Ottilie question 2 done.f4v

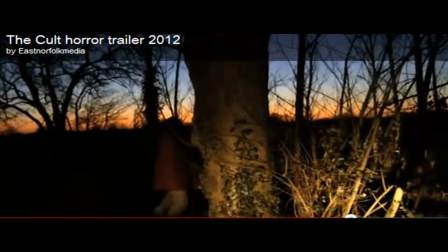[0:01]
How effective is the combination of your main product and ancillary texts?
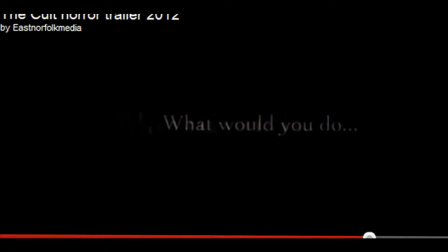[0:05]
My first product was my trailer. A trailer is one of the main sources of advertising for a new film release.
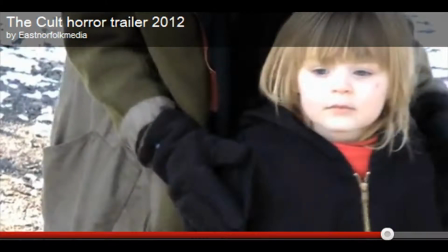[0:12]
The main conventions of a trailer are as follows.
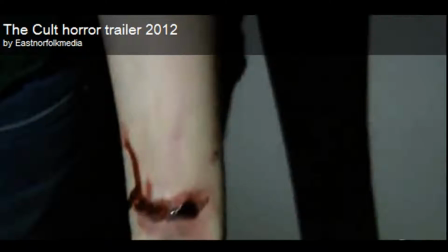[0:15]
Showing the main clips and most dramatic sequences of a film introduces the viewer, makes them want to go and watch the film.
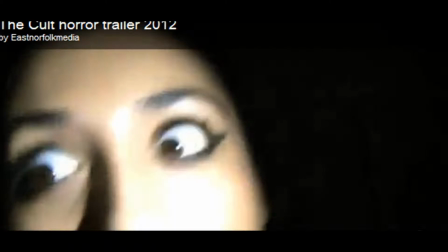[0:24]
During the trailer that my group created, we tried to include as much as dramatic sequences,
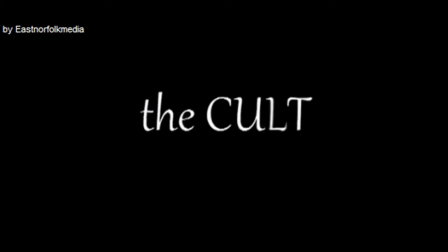[0:32]
short, fast clips that would make the viewer want to go and watch it in the cinema.
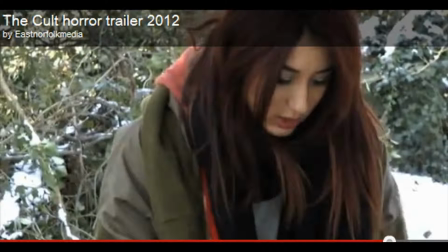[0:40]
I'm now about to talk through my trailer, showing you the conventions of a horror trailer and also a normal trailer.
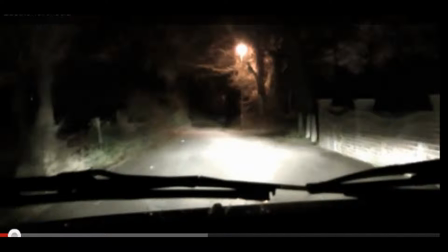[0:49]
At the start of my trailer, there's a shot from inside a car driving up to a wood. The lighting is very dark, which is a convention of a horror trailer and horror film.
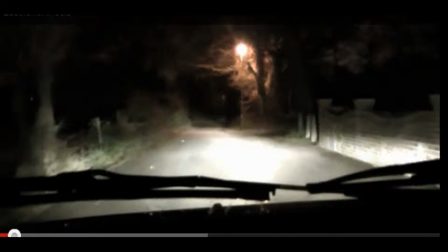[1:05]
Also the setting, which is a wood, creates a creepy feel to it and also a convention of a horror trailer. A convention of a normal trailer itself is showing
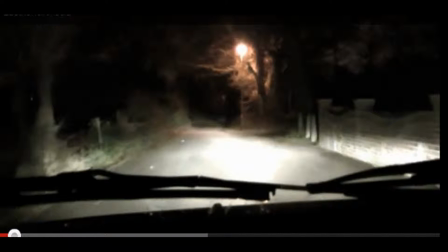[1:18]
the setting of the clip at the start of the trailer to tell the audience where the film may be being set. The shot is quite a short one, and then music starts,
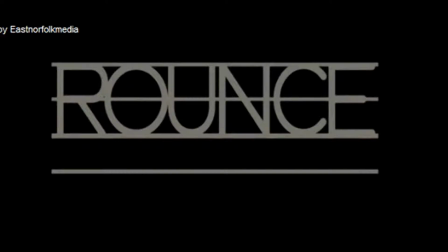[1:35]
and the title of the film company is then shown on the screen, which is another convention of a trailer.
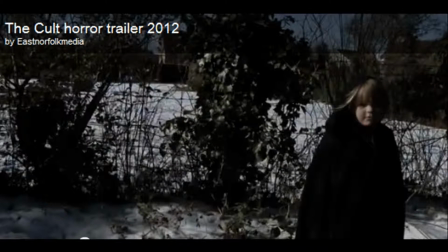[1:48]
There is then a shot of the car driving past the wood. Out there, and then you can see a small girl standing on the side of the road. This shot in our group, we decided to work against the binary oppositions of a little girl,
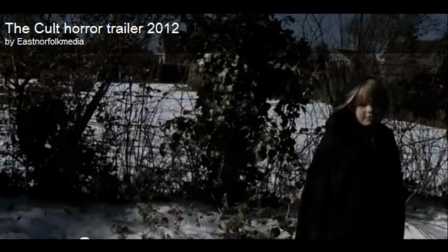[2:08]
showing her that she's not small children aren't as innocent as they seem, and she is one of the villains of the film.
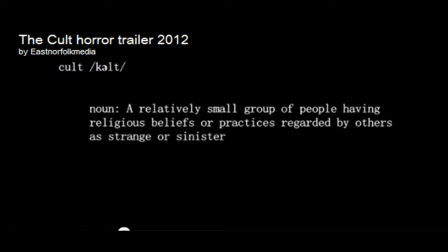[2:21]
Next is a shot of a dictionary definition of telling you what a cult is. Then the music goes quite stronger and bolder, which represents a more creepier and again horror conventions of a film.
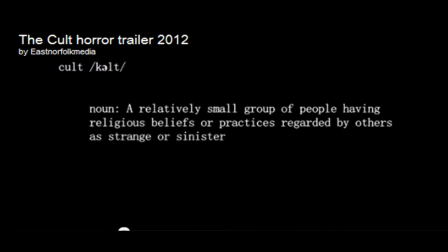[2:41]
The definition tells you what a cult is, which relates to the title of the film, just to get a good feeling of what is about to come.
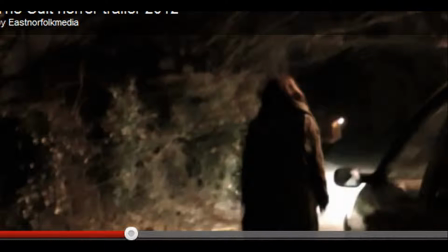[2:57]
Then the shot cuts to a young girl getting out of a car. The conventions of a horror film was the fact that we're using young people in our film are quite vulnerable, and perhaps showing like sexuality to horror, linking it to
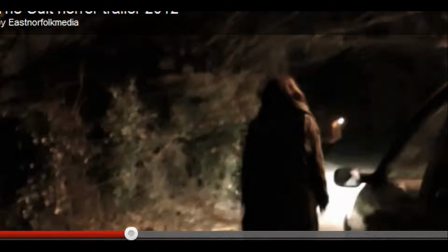[3:18]
the Freud's Return of the Repressed theory. Then it cuts to a shot of her actually walking out of the car and then walking down the road towards the wood.
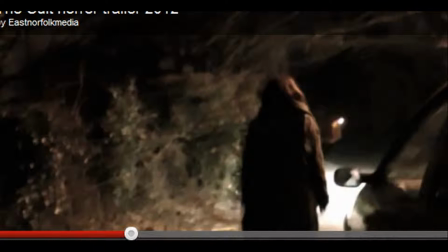[3:36]
So this shot is telling you where she is now going, and perhaps that she's trying to look for the girl that was just shown on the side of the road, just to give you a sense of what the film is,
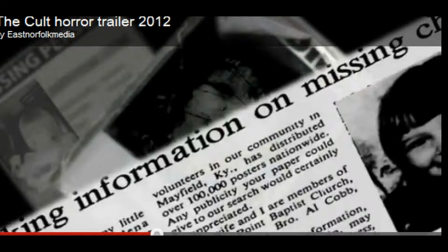[3:47]
what's happening in the film. Then there's the shot cuts to newspaper articles of missing child, just to give you a sense of what is
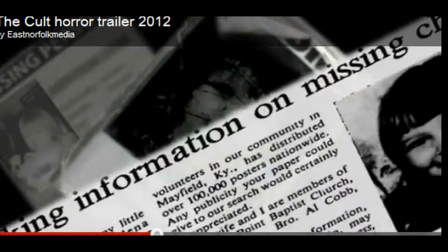[4:01]
going to happen in the film, telling you that this child is missing, that we just saw in the beginning of the clip.